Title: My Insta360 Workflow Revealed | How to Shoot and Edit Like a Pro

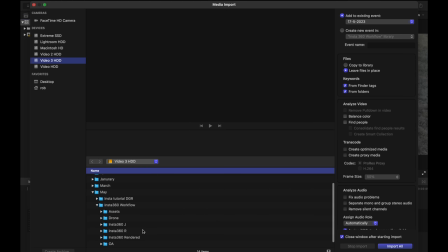20:57 if you do use final cut pro you just hit this little guy here to import your media, find the Insta360 rendered folder, hit that, hit import selected, boom.
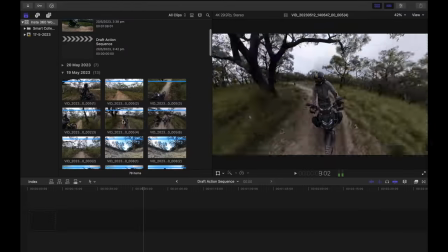21:05 All there, here they all are. To be able to scrub through them like I am here, just hit S. So now I'm stop, can't scrub, and scrub.
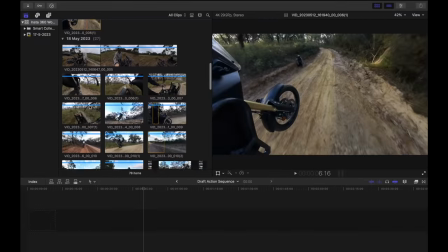21:13 Okay, so now this sort of section, the editing process is obviously, it's up to you. This is your creative, however you wanna do it. You wanna put some nice classical relaxing music in the background, you can do that. You wanna put some heavy death metal in, do that. Do whatever you want, this is your choice.
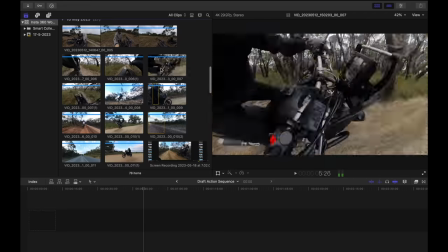21:27 First for me, I like to just get a series of, like a few shots in just to sort of throw it out there get something sort
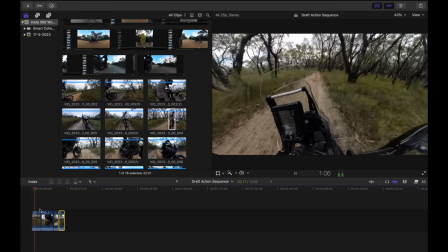21:34 of happening on your timeline okay and so let's just say we've got all our clips in there now it's all looking pretty good the next thing i do is just add a track in and the track determines when i'm going to be switching cameras so usually usually i do it to the beat so
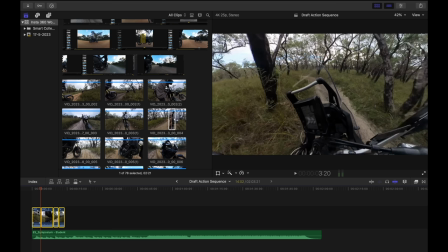21:50 we've got that at the start so let's just mute these press V on those disables everything
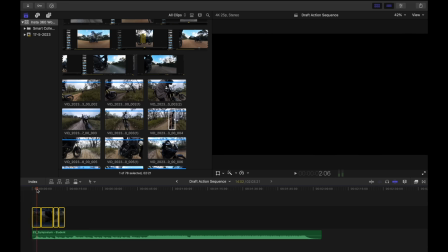21:55 so that that's where I reckon I'll start the video right there click on the track boom and then with this you can hit P
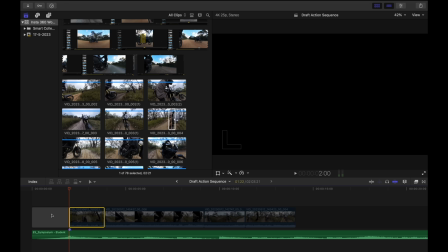22:10 and then trim the back side of the clip and then it adds that little bit of space there by hitting P and you hit a gives you a little cursor see the difference between the cursors P a
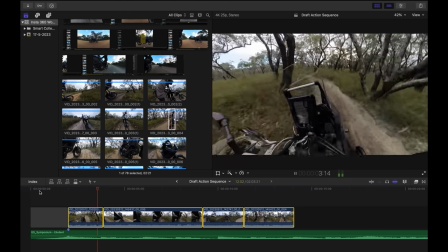22:20 boom run already that just makes it feel a bit exciting, a bit punchy.
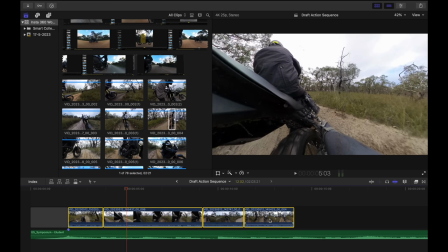22:27 Hells yeah. Might just turn it all down a bit. Turn the volume down so we can hear the music a bit more. Maybe not too much. Okay.
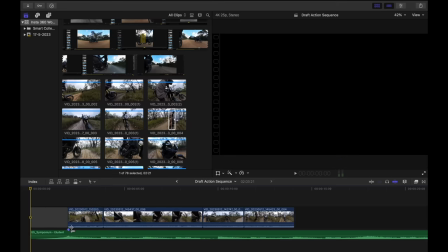22:37 And another quick way to trim to the beat is by highlighting the track, getting ready to press M on the beat.
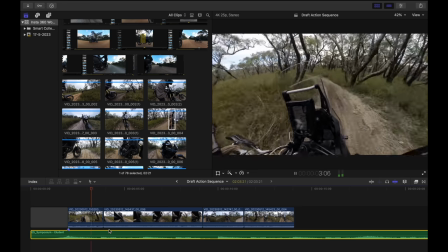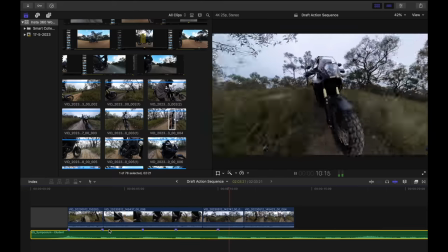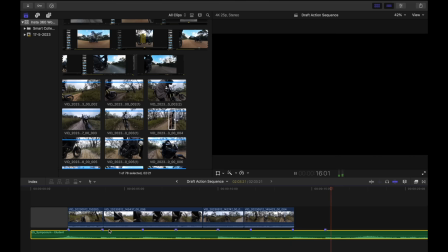22:59 You get the picture. So you can do that the whole way through the track.
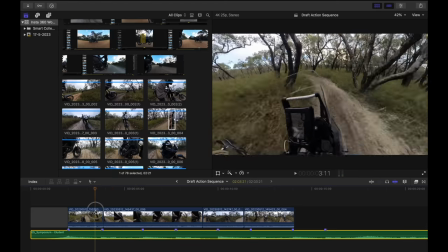23:03 And then that just makes it easier for, you know, you can just see everything, where everything is. and just be like, okay, I want, I mean, this one is a bit wack.
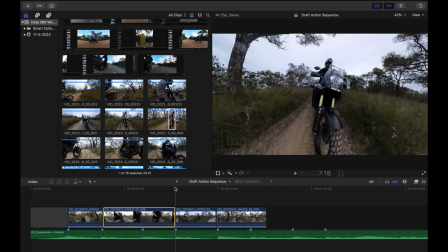23:10 Let's just make it this one. So you can just trim that off there. And this one needs to come out a little bit longer.
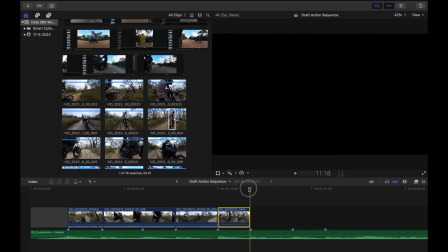23:15 And then this one can be trimmed there. So now we've got...
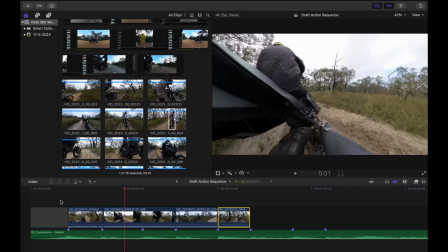23:21 So it's just rendering a little bit.
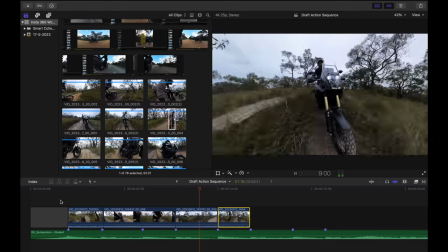23:27 Easy.
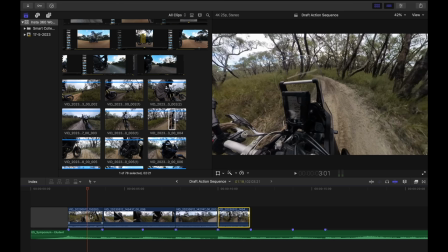23:30 Cool. It's already sort of feeling kind of good. And then I might just add some gradage to it.
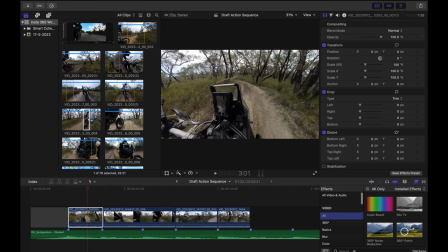23:37 So I'm hitting Command 4, Command 5. It brings up your little panels here. LUT, do a douche, chuck a LUT on. Okay, we're going to go over here.
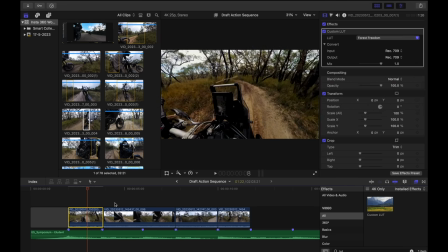23:48 Motifuels LUT pack, and because we're in the forest, we're going to get a bit of forest freedom sort of stuff, but not too much. I always shoot in Vivid Color Profile now. It's fine. It's so fine. That's literally all I do.
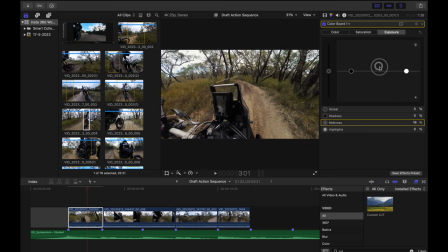24:01 Vivid Color Profile, everything's on auto. No magic here, guys. It's just you've got the same thing as I do. Boost a bit of highlights, give it a bit of contrast, a bit of punch, a bit of kick. Okay, something like that. Looks pretty cool. Bit of a difference already. And now, because it's meant to be like a sort of cinematic sort of action scene, the color, I'm just going to mess around with the color a little bit.
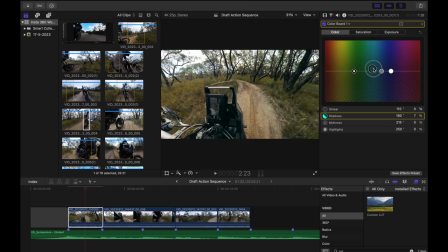24:24 And I'm going to add a little bit of teal just to make it look, you know, a little bit cinematic. It's all about playing around a little bit, something like that. That looks cool already. So let's have a look. before once again i'm doing this super quick just for
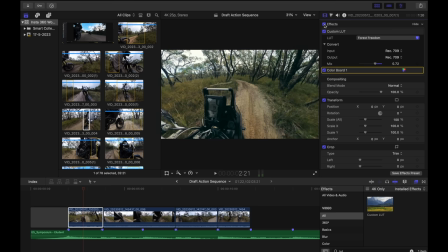24:42 example sake but yeah you can you know you see the the cinematic sort of teal and orange-ish sort of thing going on here command c copies all those settings command
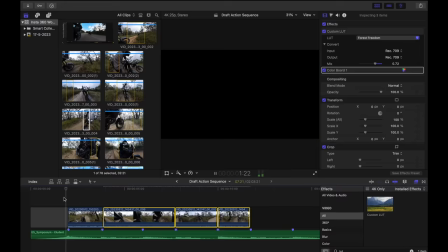24:53 shift v paste it